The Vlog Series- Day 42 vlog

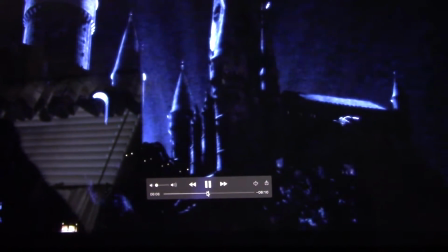8:43 And then boom, we're now in Dark Arts again. So now we have the Dementors. And this is the part of Dark Arts that I left in the most.
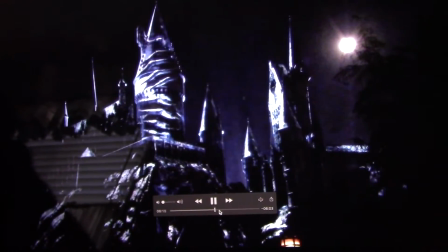8:49 Because, you know, it's Dementors. Then we go into Death Eaters. And then the big guy.
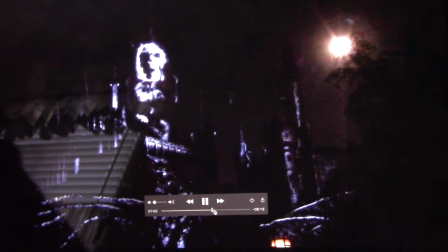8:56 Well, first you see the mark. The mark of the Death Eaters.
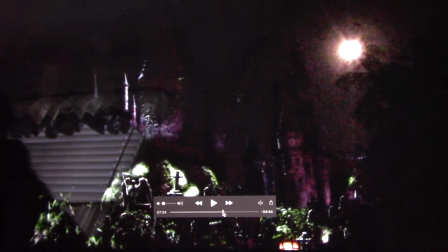9:02 and then it's going to transition to a graveyard and that's when we see snake face
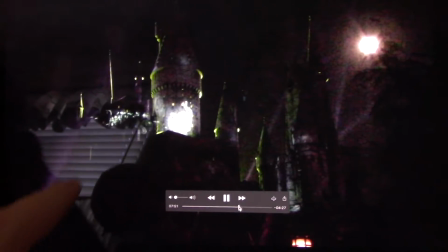9:07 and originally i was going to add in the other clips of the fire from the trees
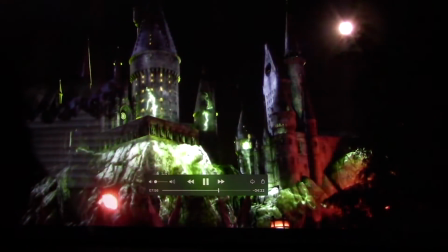9:12 here but i decided no i think it's better that you see the full castle because originally when i did this you
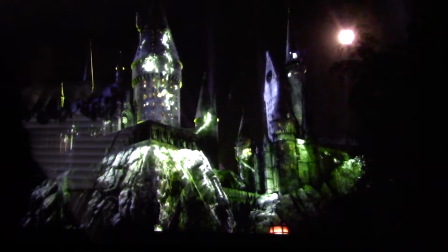9:17 didn't see this full effect which i thought was pretty cool and i wanted to add it in so i decided for this video to leave it in and
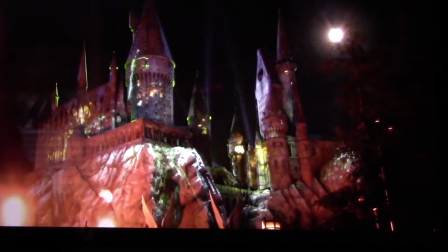9:23 again the idea is that you're looking at this from the stage right across from the castle so you're basically getting like a good a good
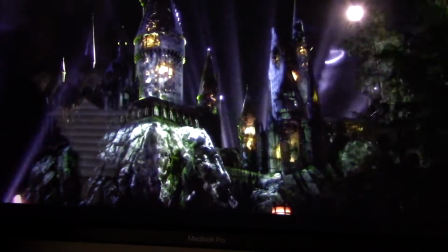9:30 view of the castle like you wouldn't normally see and this is on a tripod by the way there at universal boom there it goes now originally this was supposed
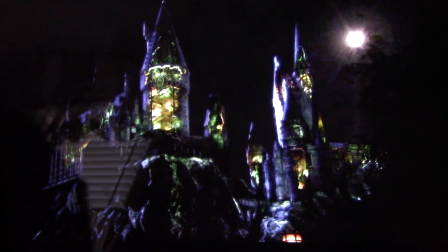9:37 to be a little bit longer and i decided to kind of cut it a little bit short so as you can see the colors
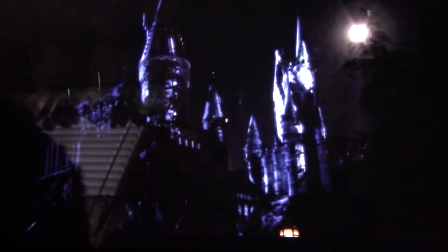9:45 change a little bit right about now and instead of hearing double door's voice it goes right into the soundtrack for the
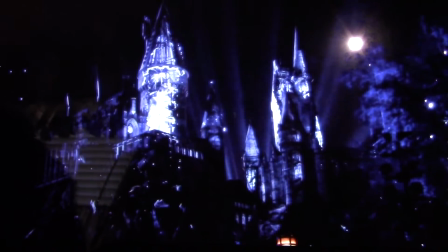9:53 the stag in the sky or should i see the patronus and my idea
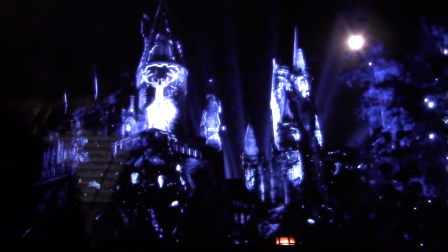9:59 here is that all the wizards in the castle are starting to like basically repair the castle now originally
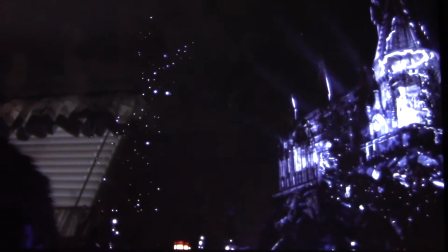10:05 for dark arts is left in ruins well that's kind of a sad thought to see hogwarts in ruins so i decided to make it look like they were repairing the castle
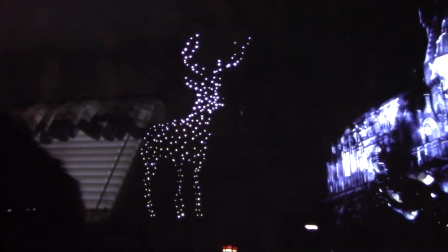10:14 and in the original video i don't have this shot here and right here you're gonna see a digital zoom that I added
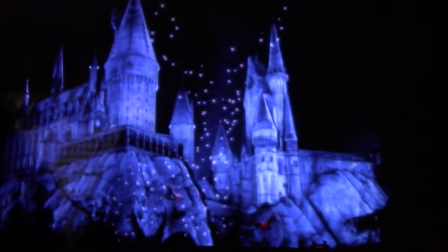10:22 into the video right there. That's me on iMovie digitally moving the camera into that and then you have the Magic Christmas.
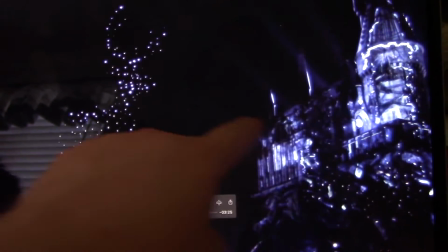10:31 Now the idea is that as you still see the blue going into the sky it looks like Hogwarts is somewhat repairing itself.
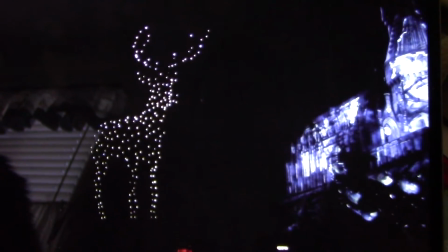10:40 So the idea is that yes you see the blue and as there's still a little bit more showing up there on the side there's the digital zoom
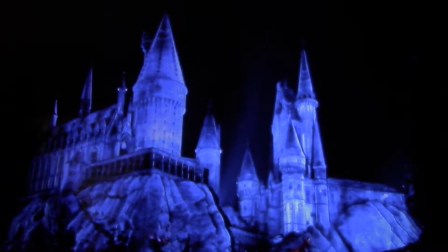10:48 right there as we're going back you're thinking oh the hogwarts castle is now being repaired so now the weasleys come in and they show off their
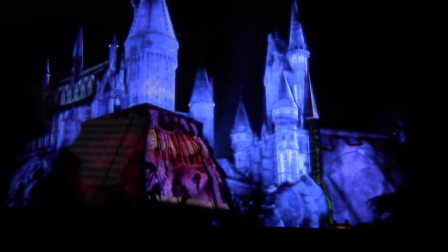10:57 different like magical techniques to cover up the castle make it look like it's still being repaired
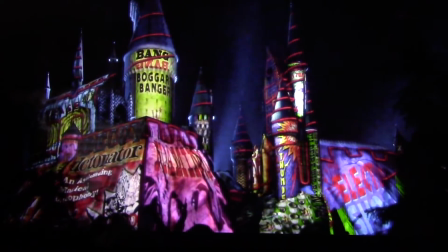11:03 this is actually the magic of christmas at hogwarts castle and this is the only part in the actual
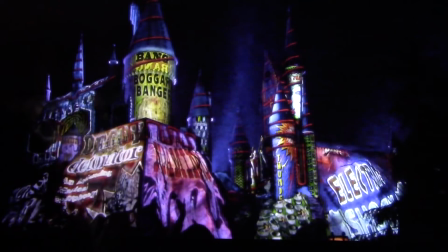11:09 show that i made that features the magic christmas now i could have easily put in other parts of
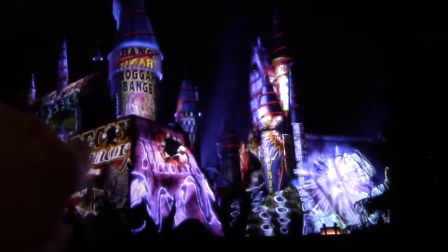11:15 the Magic Christmas, but it includes a Christmas tree right here, so it wouldn't really make a whole lot of sense, plus there's Christmas decorations all over the castle, so this is the only part I left in from the Magic Christmas,
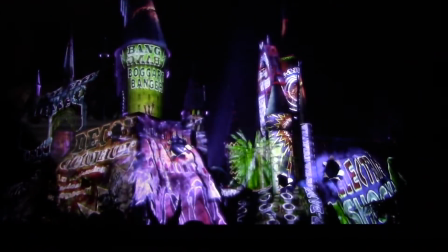11:25 so technically, yeah, it's mostly nighttime lights and dark arts, but still, you got a little bit of Christmas in here,
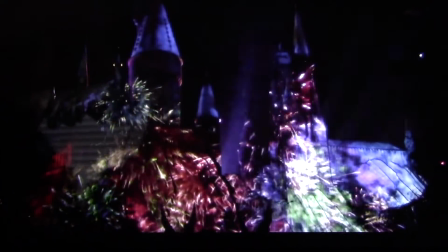11:29 and then it goes to black, and then you got the Ravenclaw.
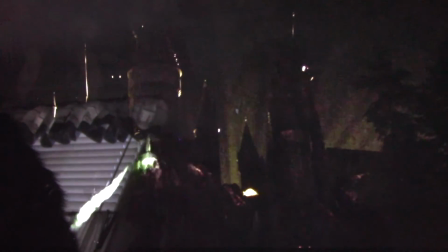11:35 This is the end of nighttime lights. Now, originally, when I first edited this video, I couldn't find the footage of the fireworks.
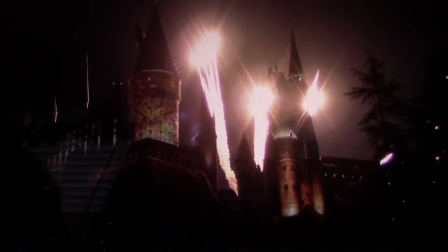11:41 Well, guess what? I found it recently, in fact today actually and i added it in there are the fireworks originally the fireworks were not going to appear and
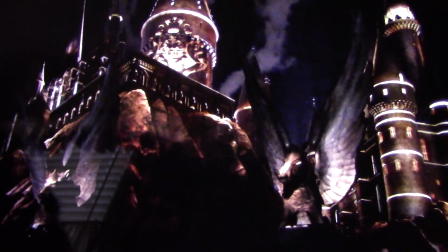11:49 i thought you know what we got to have the fireworks i knew i had footage somewhere of the fireworks so i decided okay let's go ahead and add
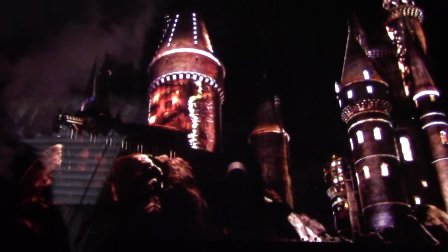11:56 the fireworks in because i know that everybody's like wait what happened to the fireworks and i didn't want to have to have that happen so there they are there are the fireworks
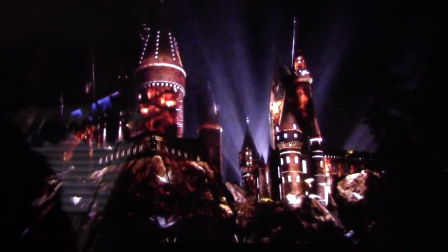12:03 now this was truly the show that it was meant to be this would be a huge huge budget because you got
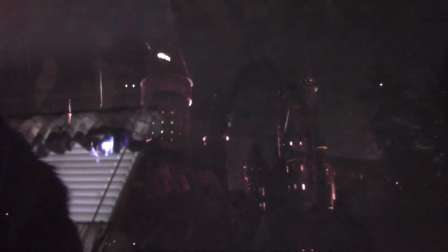12:12 the patronus in the sky you got the fire effects and the fireworks not to mention the
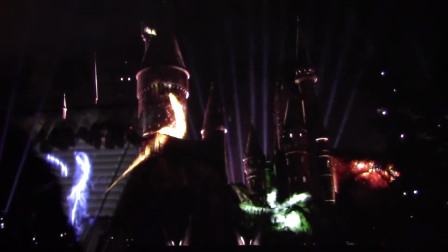12:17 projections and all that so and fog effects i feel like
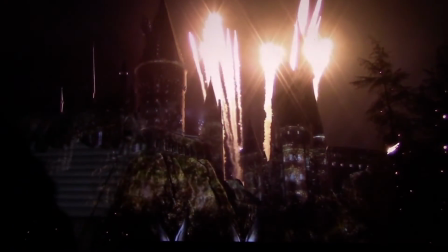12:23 for youtube this is great right and there you go that's the end and this
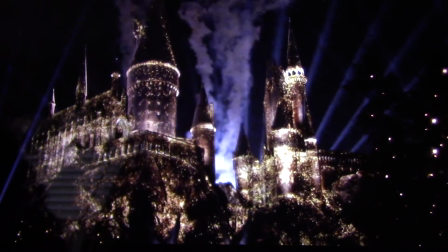12:28 took me about two to three days to completely edit together and
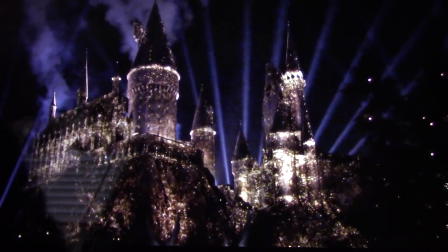12:33 it was a lot of fun to edit too but it was really stressful all the time because I was like, how is I going to transition into this?
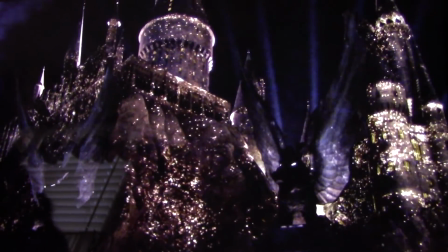12:38 Now the whole idea of me actually creating this show was the fact that it's getting close to summertime.
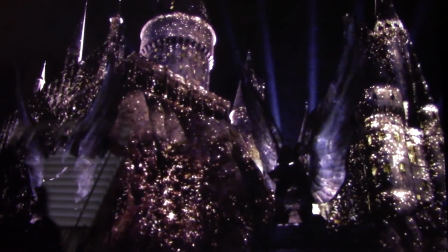12:43 I'm thinking well, we probably are going to have a light show this year. So I decided to create this one in honor of all three shows.